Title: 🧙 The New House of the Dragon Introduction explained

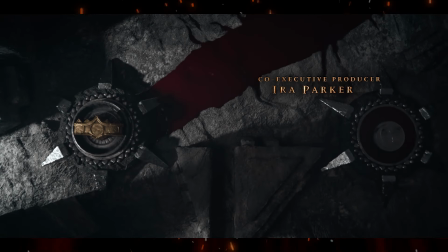The most readily identifiable one is King Viserys' crown, seen here, as well as the Arryn eagle of his late wife, Aemma Arryn.
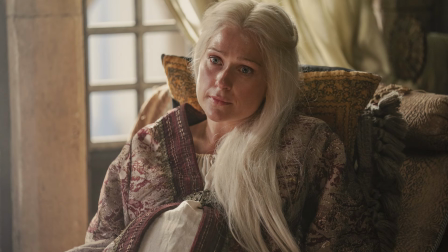Aemma herself, of course, actually being a Targaryen through her mother's side.
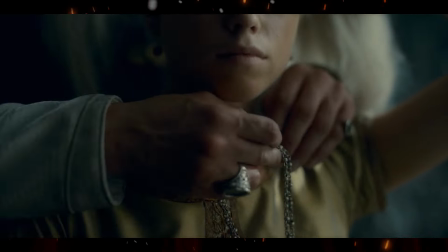And also the last and largest sigil being the necklace that Daemon gave Rhaenyra in the very first episode.
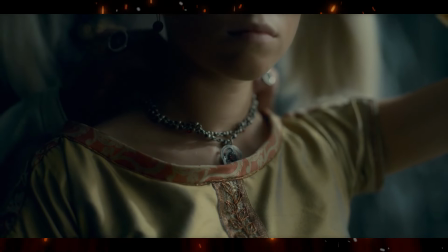It's basically the same thing as if you tried to do this for House Stark at the beginning of Game of Thrones, with,
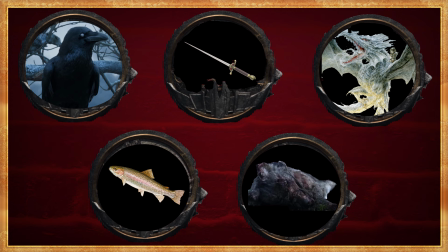I don't know, a raven with 3 eyes for Bran, an ice dragon or a spooky ghost for Jon, a dagger for Arya, maybe a trout for Catelyn, the wolf and the stag from the opening episode for Ned, and so on.
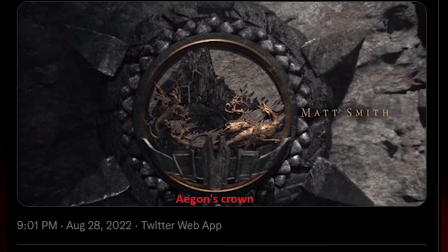That's what they're going for anyway. Conqueror's Crown on Twitter did a fantastic job trying to piece together who exactly is being depicted on each of the Bloodlocks,
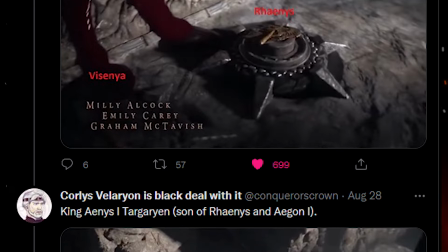and I honestly couldn't do a better job, so make sure you head over to their account in the thread,
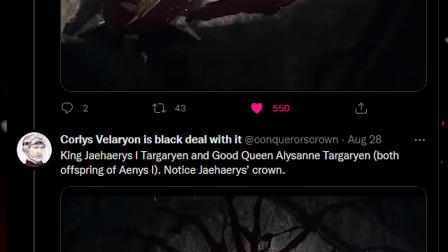which I've linked in the description, and give them some updates and follows.
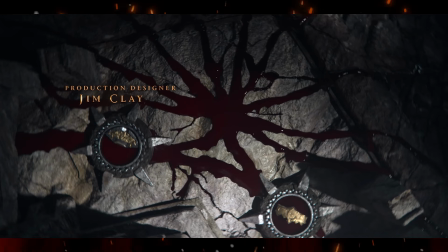My problem though with the use of these images on the bloodlocks is that they're a little more difficult for dedicated fans and casual ones to figure out what they're even supposed to be.
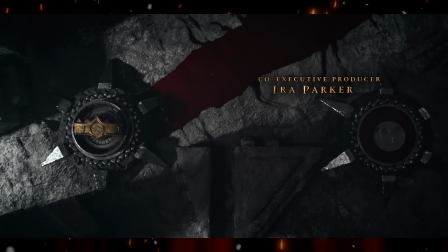And also it's not until about halfway through it when you spot Viserys' crown that it becomes obvious that these are meant to be characters, not houses or locations like the previous intro did.
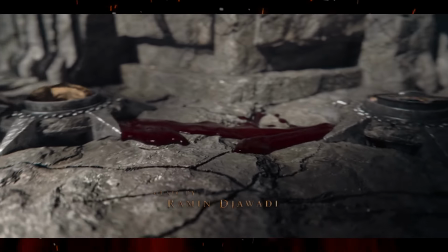Even then, the images on the bloodlocks are at these kind of weird angles, or the camera is turning or on screen for way too short of a time,
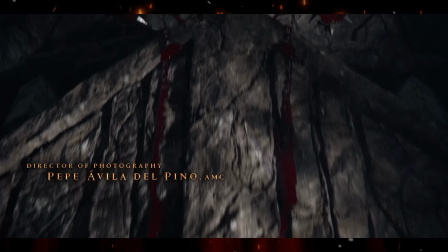or just kind of instantly covered in blood so you can't make out what they're actually supposed to be, or they're just kind of hard to decipher and map to particular characters.
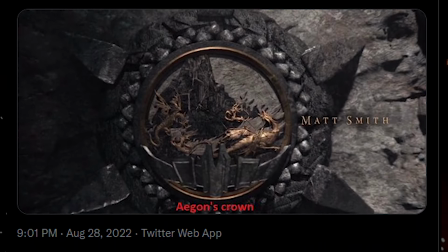Conqueror's Crown did a great job trying to assign them mostly chronologically based on how they appeared,
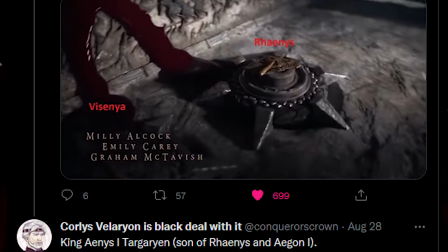going from Aegon, then to his sister wives Visenya and Rhaenys, and then on from there down to Viserys and Rhaenyra.
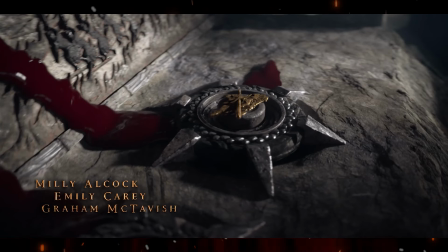However, in the second set of images, one is basically unidentifiable and the other one is some kind of dagger or maybe a sword. It would take very dedicated fans to look at those and clock them instantly saying, oh, of course, that's Visenya, and so on throughout the rest of the intro.
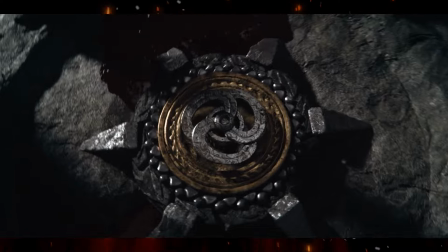It's confusing in a way that it didn't have to be. For instance, have it run in reverse.
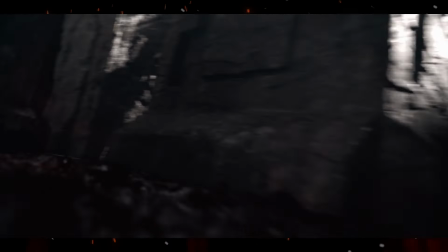Start with the recognizable necklace Rhaenyra was given and the Targaryen sigil,
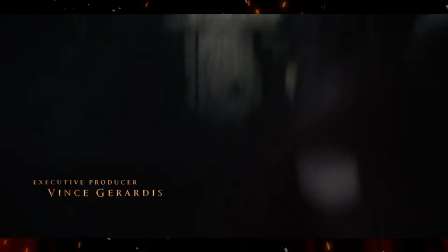and then trace the family back from her to Aegon and the image of the dragons, maybe finishing with the Valyrian city.
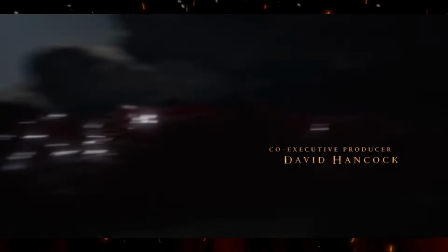That would make it click right away, along with Viserys' crown,
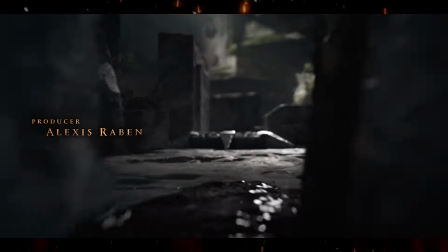that you're seeing a history of the House of the Dragon going back from where we're starting to the Conqueror and maybe beyond.
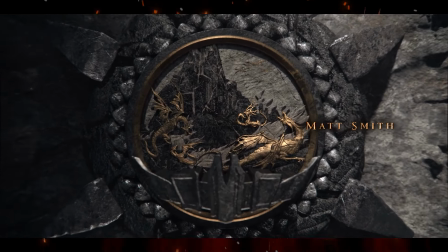Then, as a viewer, you can start to piece it together and would work thematically if House of the Dragon continues through these other
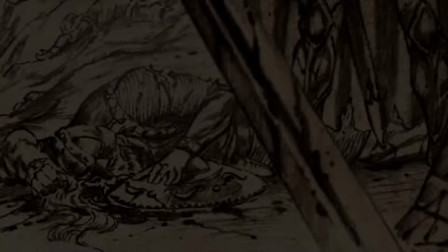time frames like the Conquest or the Sons of the Dragon or the rise of Jaehaerys and Alysanne as stories yet to come.
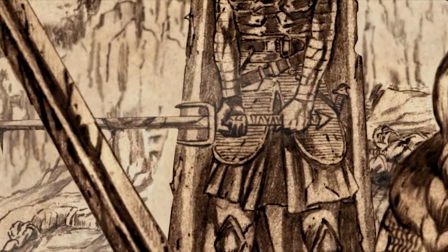The images and their icons later being used in those shows to identify them. It sort of doesn't matter that much.
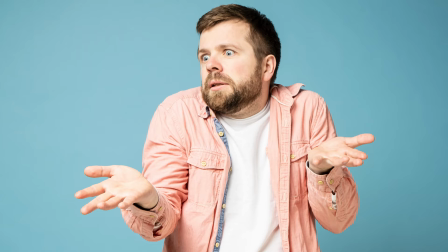After the first viewing, everyone will know it's House of the Dragon whether they clock the images on the bloodlocks or not,
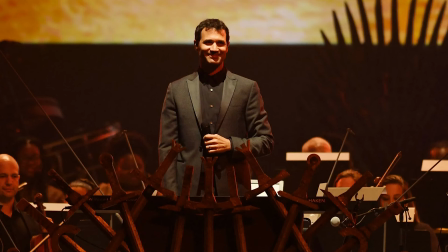especially since they decided to include the same original theme song from Game of Thrones to increase the continuity. I don't know, I think that maybe they may have had another new song set up to go over this bloody bonanza,
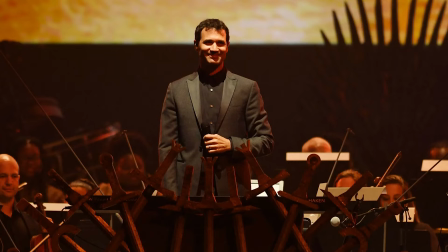and after testing it, way too many viewers were confused about what they were watching, so they called a last minute audible and brought back the original song, so it would be less confusing.
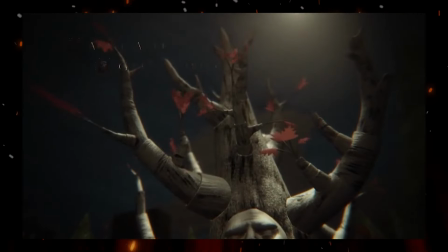A bit tinfoily, but I think it makes sense for why the imagery changed pretty drastically, but the song didn't.
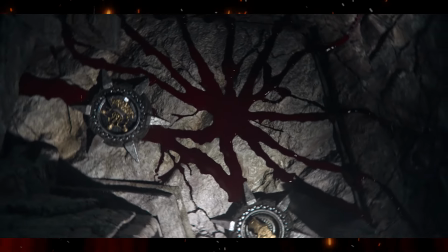This might be shocking to you guys, but HBO might not have a great deal of faith in the average viewer.
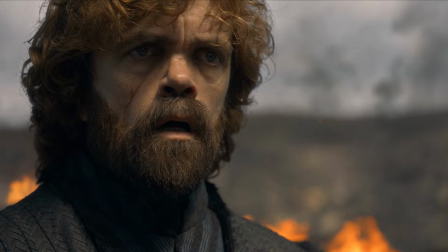So I talked earlier briefly about dreams and the weird geometry of what we're seeing.
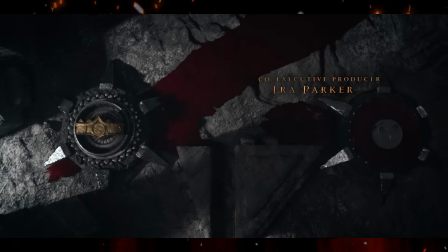Rather than being a flat surface like we see in the royal quarters, this appears to be almost like a box or built into some kind of cave.
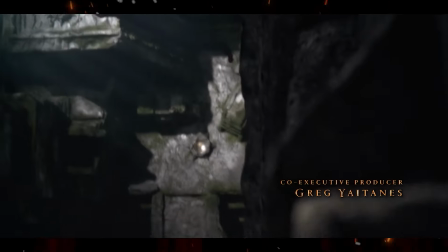The carving and bloodlocks are going up the walls, and we also dive into tunnels and waterfalls that we can't see in Viserys' model.
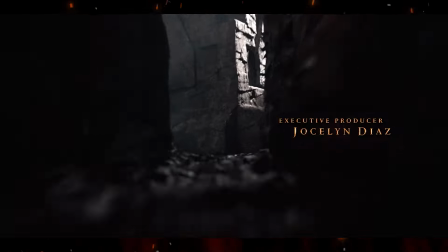We also see the blood moving up impossible angles, and then also moving like it has purpose or it's thinking, or as I said,
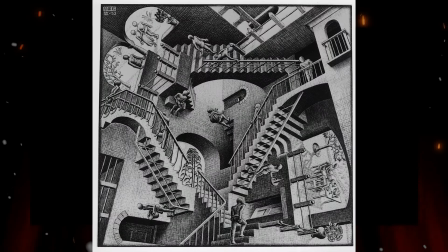the famous MC Escher artwork of relativity, with the laws of gravity constantly changing or being absent.
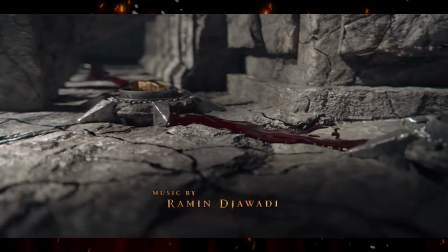And then in some of these spots, the river of blood appears to split for no real reason into wildly different directions,
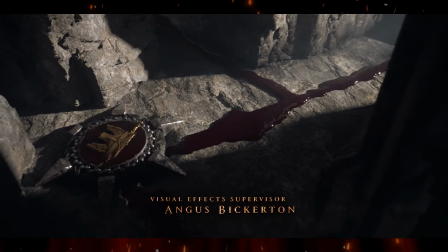or changing course abruptly like it's following directions. It's a trailer showing off a lot of high concept fantasy imagery,
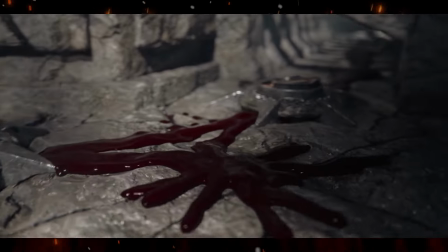making it feel like it's taking place in a dream where the laws of nature maybe don't apply, and perhaps that's what it actually is.